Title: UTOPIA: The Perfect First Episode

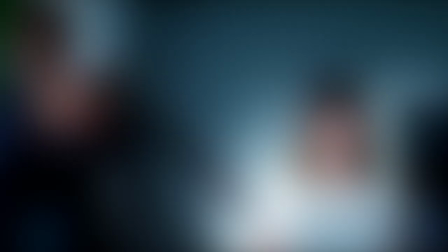[0:00]
In April of 2018, it was announced that Gillian Flynn,
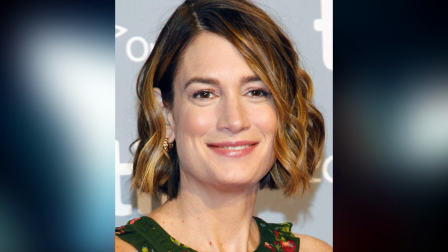[0:03]
the author of Gone Girl and Sharp Objects, would be helming a new Amazon Prime series called Utopia.
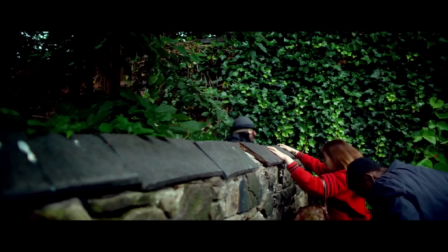[0:09]
And I was excited about this, not only because I think Flynn is a pretty great writer,
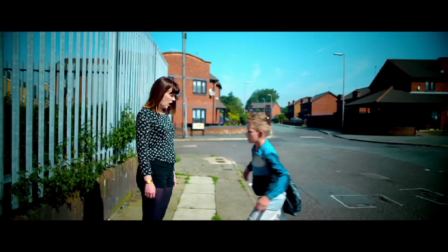[0:14]
but because what most viewers who will be exposed to this show will probably not be aware of
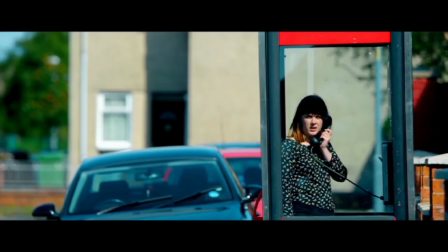[0:19]
is that Utopia is actually a remake of a British series of the same name,
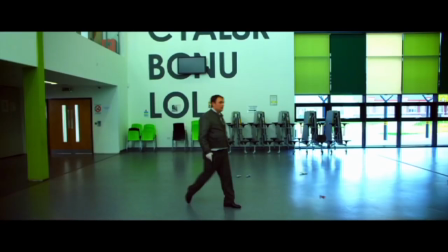[0:24]
a series that just happens to be one of my favourite TV shows of all time.
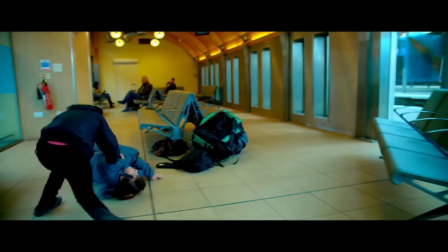[0:28]
Unfortunately, Utopia was tragically cut short after two seasons, but with this new remake coming sometime next year,
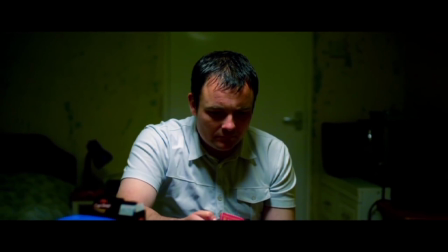[0:35]
I thought it would be the perfect time to get some new viewers interested in the show and hopefully ruin a
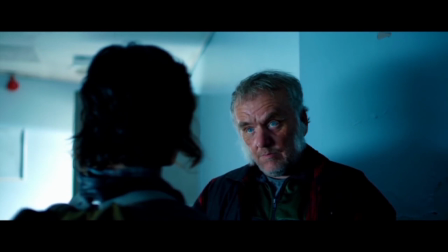[0:41]
few weeks of your lives when you inevitably become depressed upon realizing that the original series
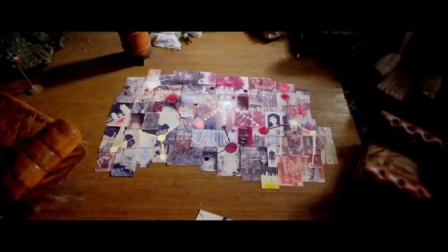[0:46]
will never be completed. For those of you who haven't seen the show and aren't entirely sold on it just based on my recommendation alone,
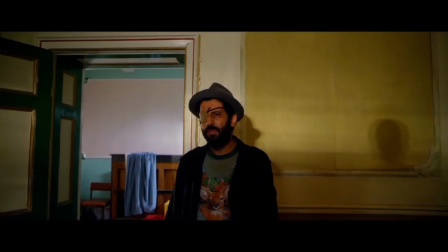[0:53]
I've decided to make this first video an in-depth explanation of why the first episode makes for such a great introduction to the story.
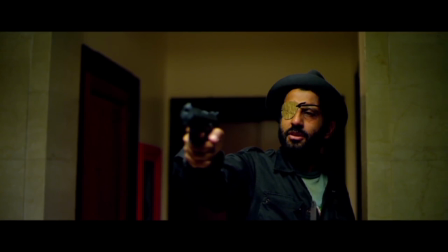[1:01]
So if you don't mind having the first episode spoiled for you, watch this first part, then go watch the rest of the show,
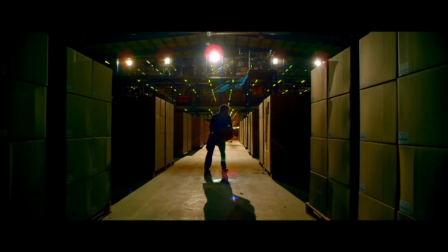[1:06]
and then come back for the second part, where I'll be covering the rest of the series with a more general overview of the themes and characters, not a detailed analysis of each episode scene by scene like this one.
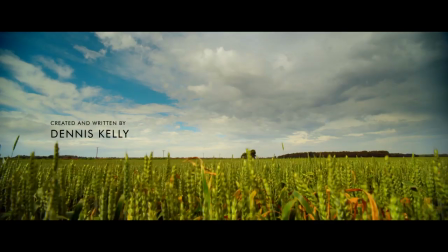[1:23]
So let's jump straight into it. The show opens with what is essentially a clue to the central conspiracy of the story.
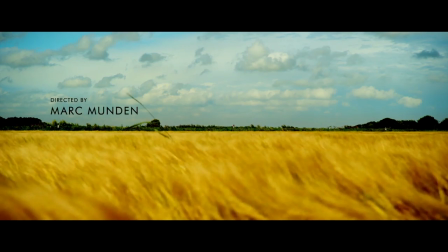[1:30]
We see beautiful shots of fields, shots that will be littered throughout the entire show,
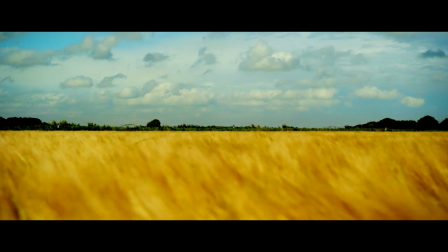[1:35]
seeing as overpopulation and food shortages are very important to the central themes of the series, as is established by what we hear on the radio.
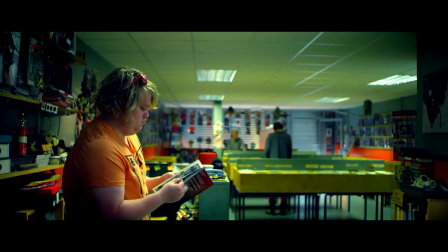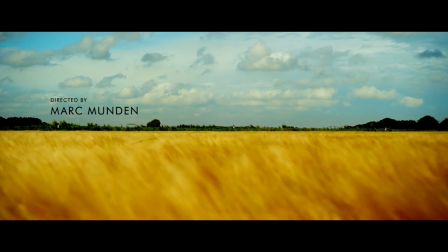[1:59]
So this already plants a seed, of which we don't yet understand the relevancy, but will become extremely important later on.
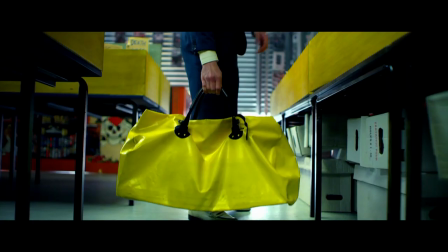[2:06]
From this we jump into the opening scene of the show that perfectly sets up everything we need to know.
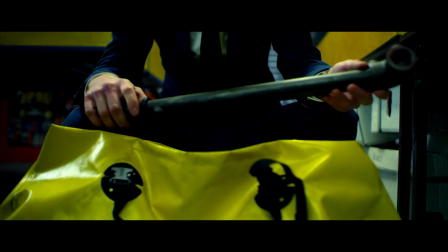[2:12]
It basically establishes three things, aesthetic, tone and premise. The aesthetic is conveyed through the vibrant audio-visual presentation,
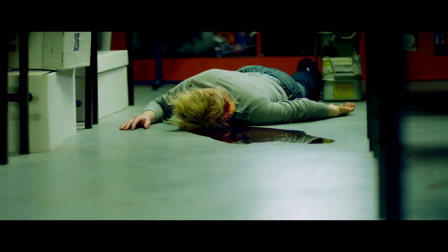[2:21]
the tone follows from that aesthetic and is presented as being extremely violent yet
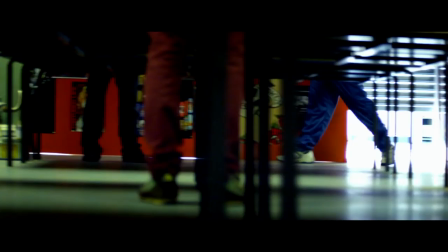[2:26]
somehow upbeat and the premise is established through the reasons for this violence.
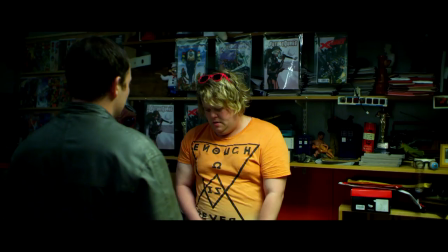[2:32]
These two hitmen are looking for a comic manuscript and a person named Jessica Hyde.
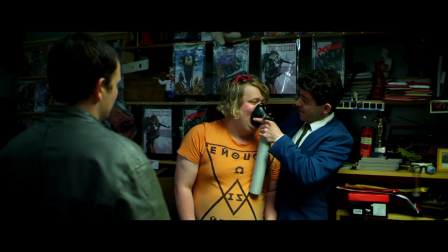[2:37]
Through their willingness to murder people and even children in order to cover up their tracks,
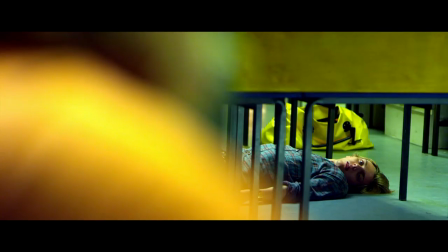[2:42]
we understand the importance of their mission and the lengths they are willing to go to in order to accomplish it.
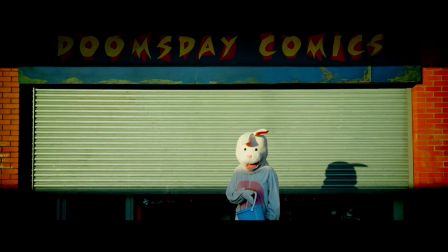[2:48]
And we end the scene with the exterior of the comic book store. The name of the store, Doomsday Comics, placed above the title card of the show,
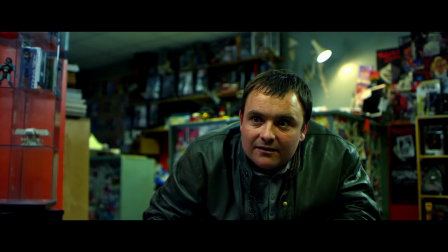[2:56]
creating a juxtaposition that serves as perfect foreshadowing for later events.
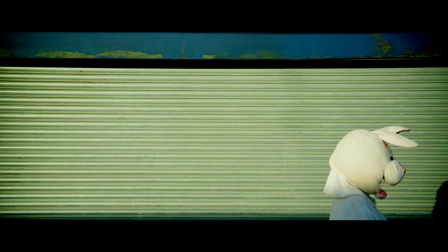[3:02]
And all of this information is conveyed in the very first sequence of the episode and
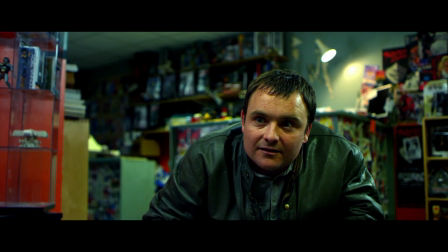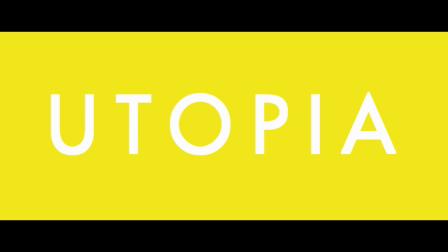[3:14]
now that the audience is hooked we meet our protagonists.
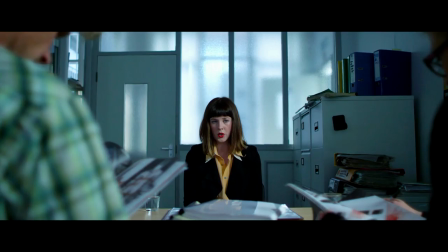[3:19]
First up is Becky.
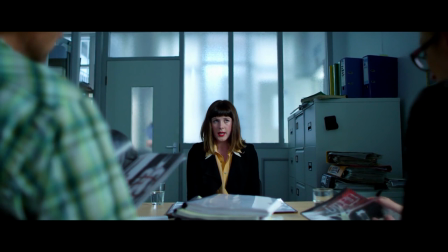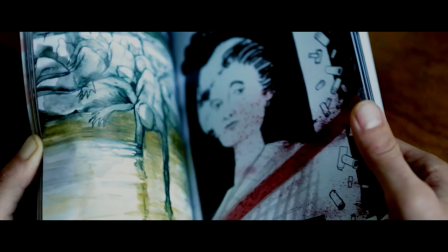[3:28]
We immediately
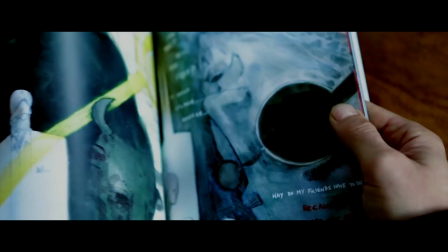[3:33]
understand that she's in some way connected to what we saw in the opening sequence because of the comic book she's talking about,
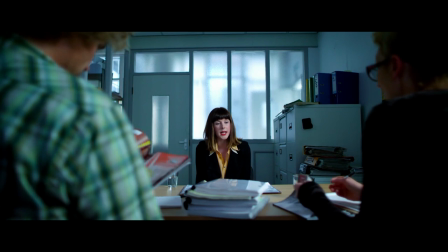[3:39]
and we also get a clear picture of her temperament.
His name was Mark Dane. He was a delusional, paranoid, schizophrenic.
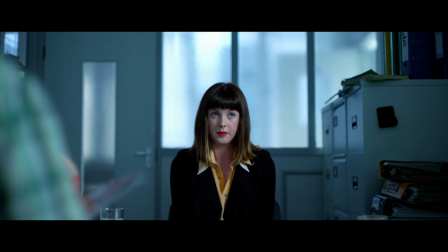[3:47] He spent two years in a mental institution called Shenley, where he wrote this and then killed himself, which adds to the conspiracy.
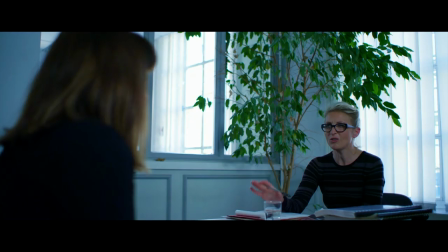[3:55] The assassination of Indira Gandhi. Conspiracy's not really very now. Are you saying that you think this is real?
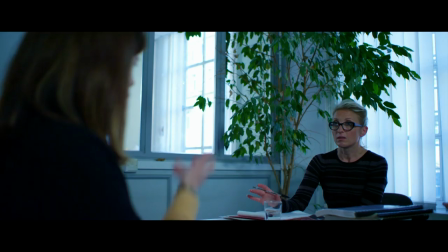[4:02] Because that's a bit... I'm... can I actually say what I want to say or are you just going to... No one's attacking you, Becky.
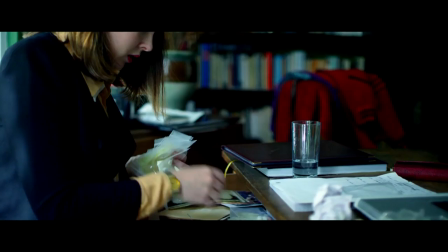[4:07]
And after hearing what happened to her father, then seeing her take some pills, we can infer why she's so ill-tempered.
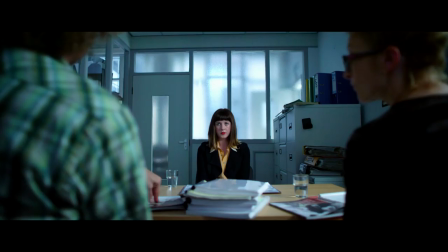[4:14] Up until May, you were on course to be a doctor, so why this didn't change?
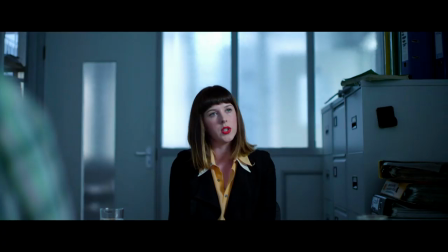[4:19] My father died. My father had a degenerative illness called Diehl's Syndrome, where his entire body shut down.
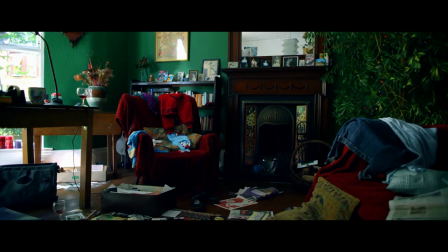[4:27]
So again we're clued into three important details. Personality type, backstory, and relation to the main plot.
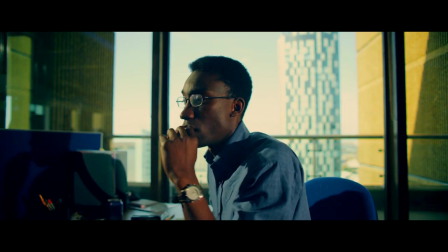[4:33]
Next up is Ian.
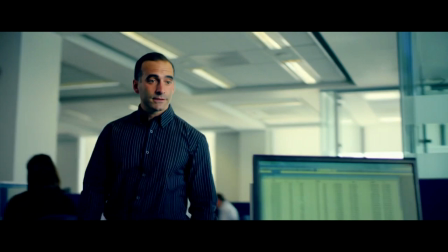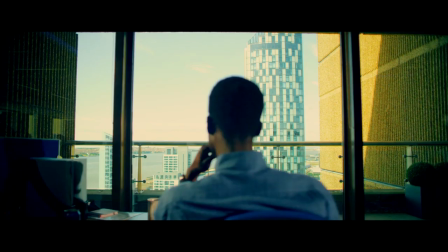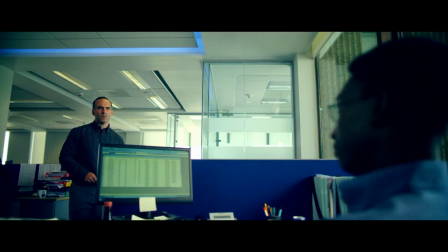[4:45]
In this scene we get some very clever exposition from Ian's boss, who says
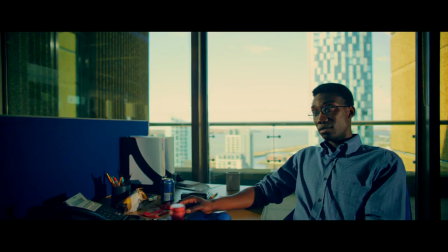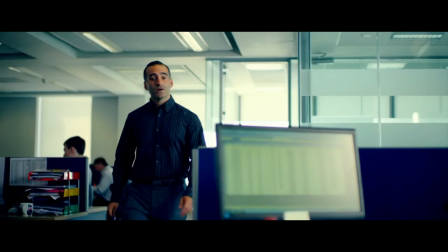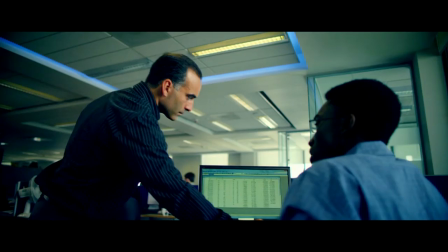[5:00]
And this is exposition, but it's being thrown at Ian as an insult, so we immediately understand his situation and why he would want to escape it.
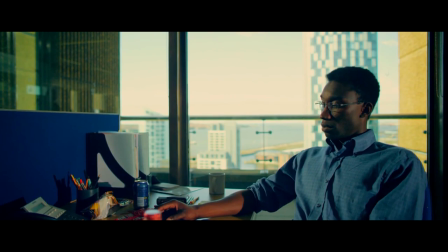[5:09]
Ian is a character who is clearly bored with his mundane routine and who seeks excitement by escaping into this conspiracy.
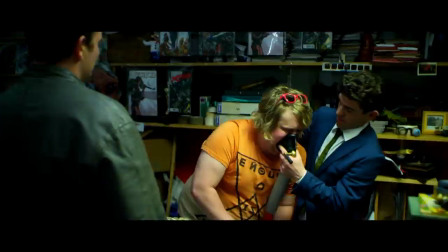[5:18]
These three scenes are linked through the Utopia comic. From the opening sequence we know that this comic is really important for some reason,
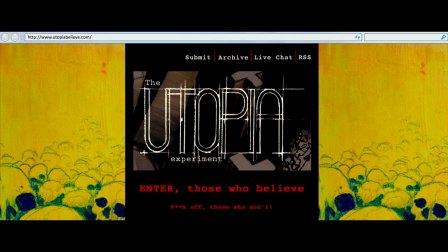[5:27]
probably some kind of conspiracy as mentioned in Becky's introduction, and from Ian's scene we know that there's some kind of online community surrounding this thing.
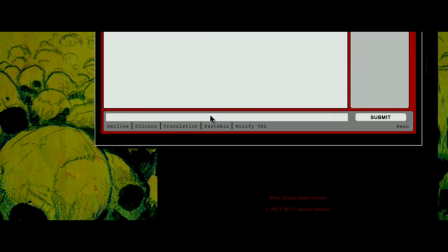[5:36]
We then get our inciting incident in the form of an invitation from one of the forum members,
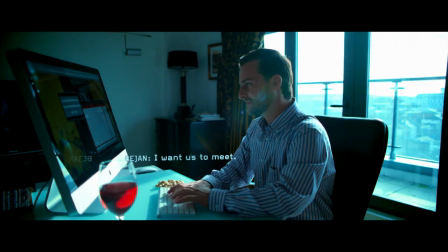[5:41]
Beijan, who explains to Ian, Becky, and two other members we haven't met yet, Grant and Wilson Wilson,
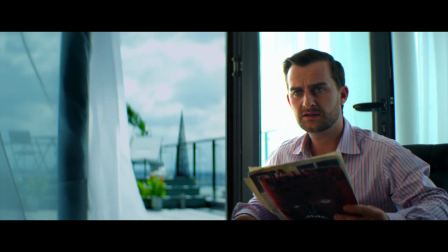[5:47]
that he is in fact in possession of the second part of the graphic novel that was never published.
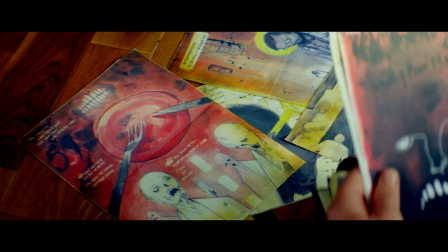[5:52]
He invites them to meet up with him and from the look on his face we can infer that his intention is to share this secret with them,
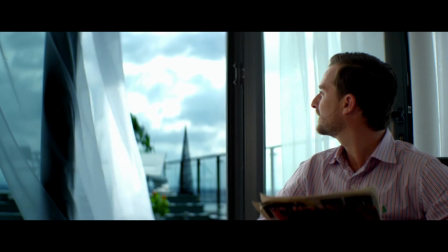[5:59]
share his burden, and we understand that he knows he's in danger.
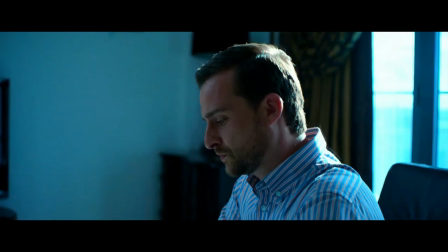[6:03]
He's afraid of something and we understand the stakes of his situation because we've seen what the people who are looking for this thing are capable of.
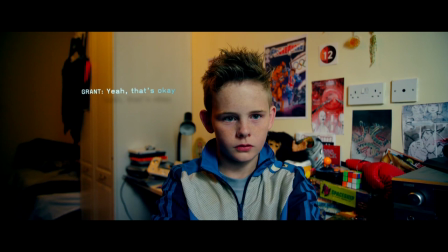[6:12]
As it turns out Grant is actually a child who on the forums presents himself as a guy who drives a Porsche and
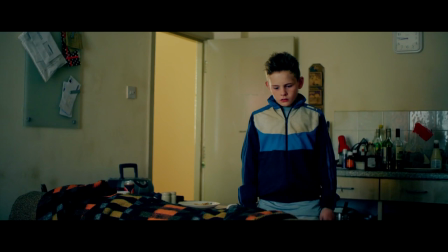[6:20]
bangs supermodels which begins to characterize him before we even actually see him And when we do finally see him and realize that he's a kid,
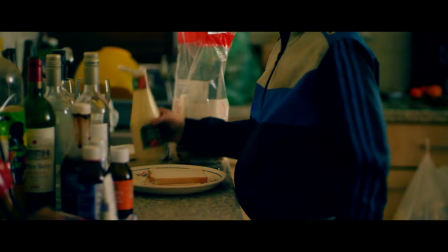[6:29]
that characterization takes on a different context and we immediately understand what kind of kid he is.
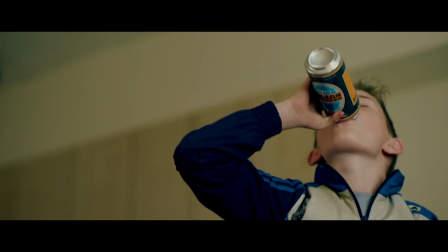[6:36]
So Grant is from a poor background and probably didn't have the best upbringing as we see him drinking some of his mum's beer and then trying to steal a guy's car.
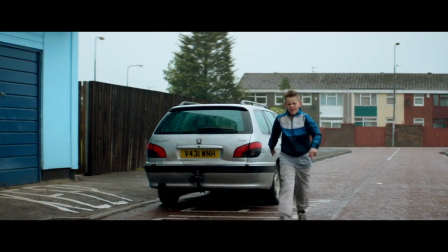[6:44]
But he's also got another side to him too,
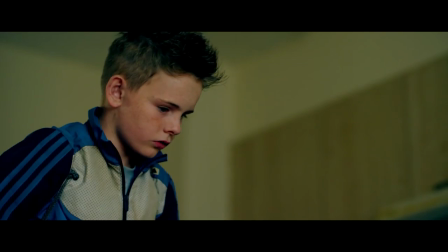[6:47]
which we understand from him placing a blanket over his mother who's passed out on the sofa and recreating drawings from Utopia.
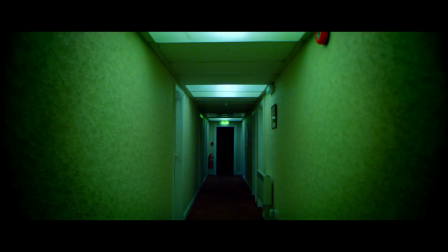[6:54]
Now, after being introduced to most of our protagonists and getting a clear idea of the MacGuffin that will be driving the plot,
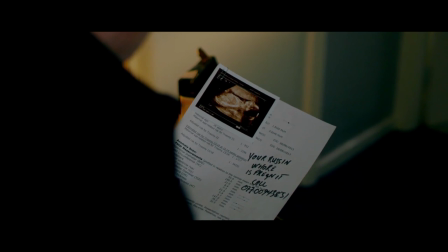[7:00]
we shift focus to a character who seems, at first, completely unrelated to these other characters.
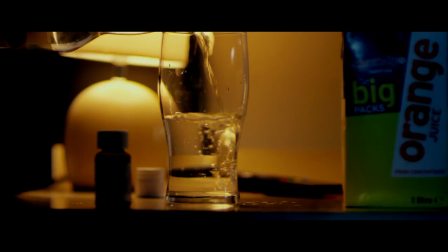[7:06]
We meet Michael Dugdale, and the first thing we're introduced to, before even seeing his face,
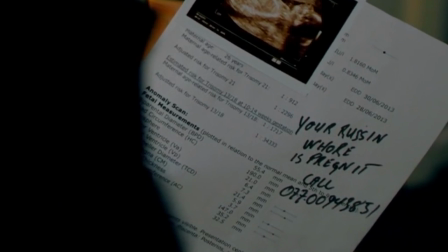[7:11]
is that he's being blackmailed by someone who's holding his banging a Russian whore against him.
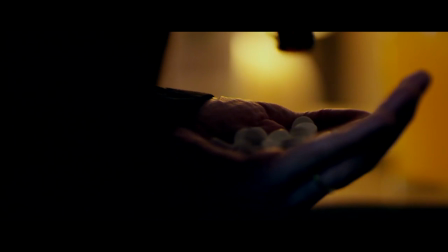[7:17]
And we also see that this blackmailing is leading him to consider suicide.
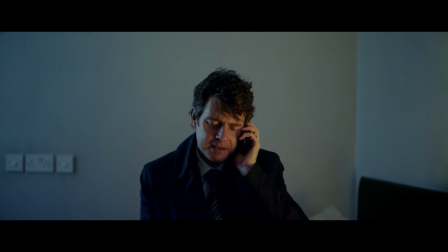[7:22]
We're then immediately presented with a piece of information that gives greater context to his story.
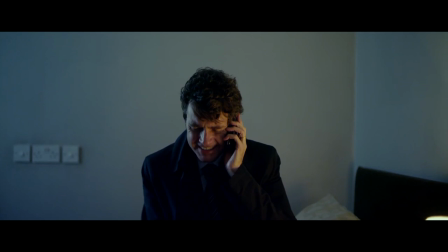[7:27]
He's married.
Hi hon. Michael, where are you?
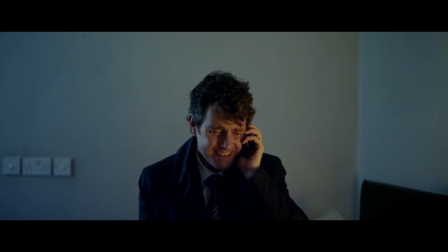[7:34] You okay? Yeah, yeah, yeah, yeah, I'm fine.
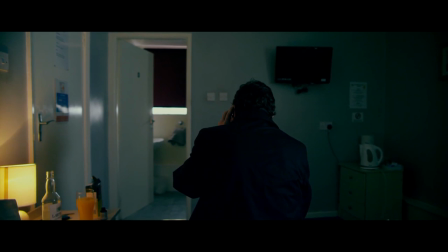[7:39] I'm at work. I'll be a little late. You sounded a little bit arf kilter.
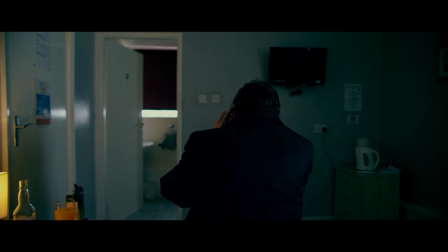[7:46] No, I'm fine, Jen. The Department of Health politics is all...
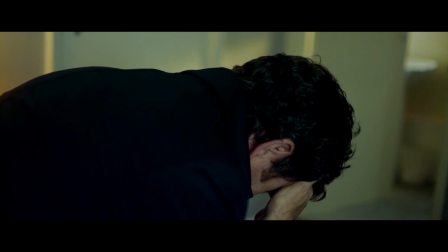[7:52] And are you okay about tomorrow? About the clinic? Yeah, yeah, of course.
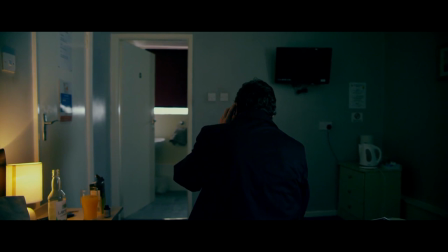[8:00] I have a good feeling this time.
This is extremely efficient character writing, and we immediately understand the stakes of this guy's storyline.